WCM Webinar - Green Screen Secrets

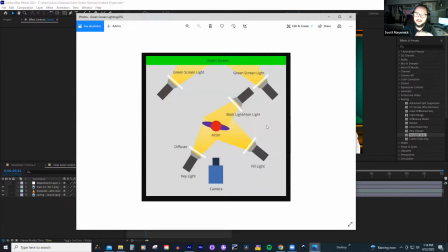698s
I want my green screen lit as flat as possible. and then I'm going to be lighting my subject and here since we're using a virtual set I'm going to be using the sort of lighting that I would use if I was standing in a real set which is key light light and a
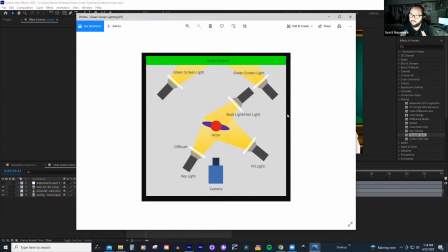713s
backlight but first thing we're going to focus on is lighting your green screen
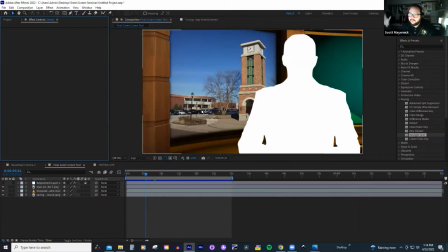720s
because your green screening is kind of the most important thing right now is you're going to be lighting your green screen differently than you're going to be lighting your subject it's kind of a different headspace that you got to
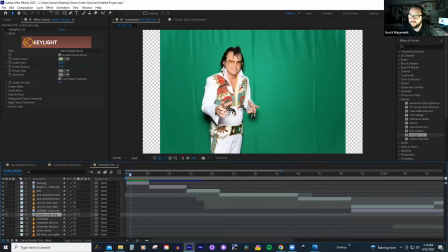731s
get into so i'm going to go over to my example one and i'm going to go to my buddy elvis over here so number one problem with green screening is uneven lighting uneven lighting is going to give you the biggest headache it's going to make it the hardest thing to to compensate for
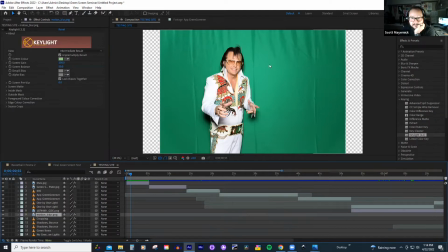746s
and with elvis here we've got a couple examples of uneven lighting biggest one we can see is these wrinkles wrinkles are just giving us a ton of different shades. Another big one is we got shadows. Elvis is sitting too close to the green screen. So we got a big shadow to deal with. And then another one, which is a little harder to see is hotspot. You can maybe kind of see it here.
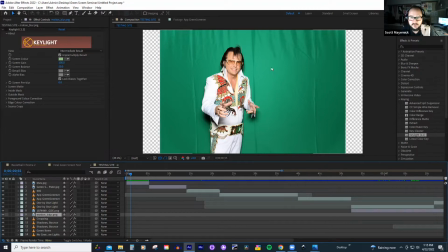767s
I see it the first thing I look at it because I'm always looking for this sort of thing. But this shade of green is a lot different than the shade of green on the outside here. So if we do our key light, we put it into our program, we pop it in.
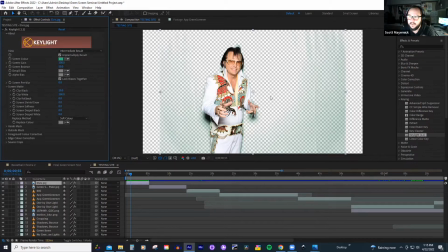783s
you can already see it's having it's already going to have some trouble picking out exactly what we need we've still got a lot left over over here we've got some funny looking edges with here and this is adjustable there's some things you can do some sliders you can move around but the problem
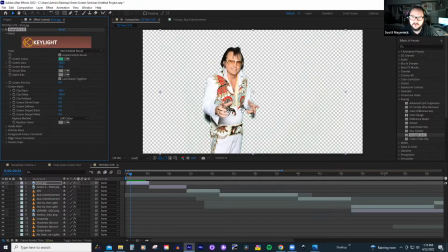799s
is is that if you're compensating for this other stuff you're going to be losing information that's on your subject let's see here
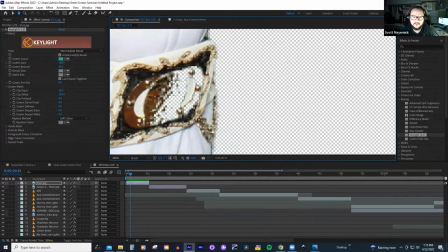809s
like even just from the sides we're losing stuff in the middle here because it's overcompensating for those darker colors that darker shades of green it's starting to now pick away at it on the inside here and if we are maybe a little if
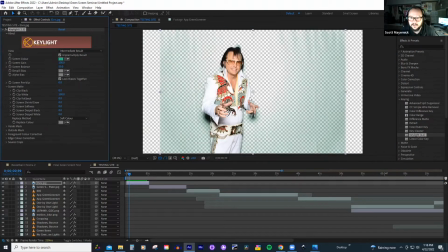828s
we try to pull that back you're going to start getting that green glow on the outside something you want to avoid because it just it looks fake It looks obvious that you're just using a green screen, but you can still see part of the green screen while it's being used. So two easy – so out of the three major issues, two of them pretty easy. You got wrinkles.
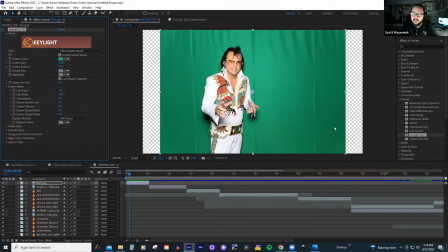848s
You got a piece of fabric. Just get some clamps on as many sides as you can and just get that thing as taut as possible. Pull it apart. If you get some deep ones, you can steam it maybe a little bit. But the idea is just trying to get that as flat as possible. Shadows, step away from the green screen.
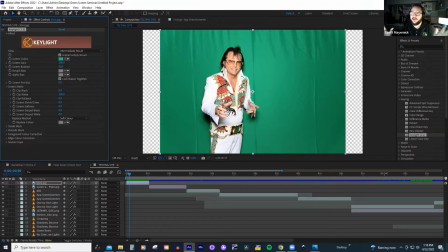869s
Those shadows are going to be super obvious when you have everything cut out there. Now, the big one that we're going to be focusing on now is hot spots and making a nice even green.
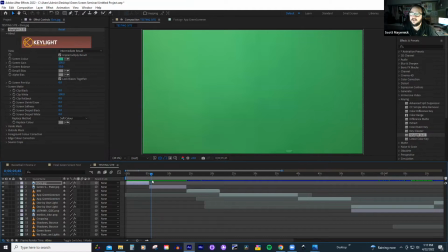884s
Now, this is our green screen in the studio. I just have the fluorescent lights on that are in the studio. And that doesn't look too bad. that it looks like a pretty good green plate right there. I got someone standing in front of it. It seems like the program is going to be able to just easily pull that out.
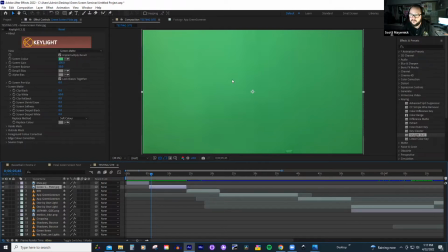903s
Unfortunately, that's not this. What our eyes see are going to be a lot different than what the camera and what the program sees.
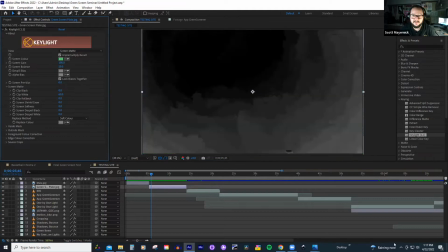910s
What your camera sees, what your program sees is this. It's seeing all those different shades of green.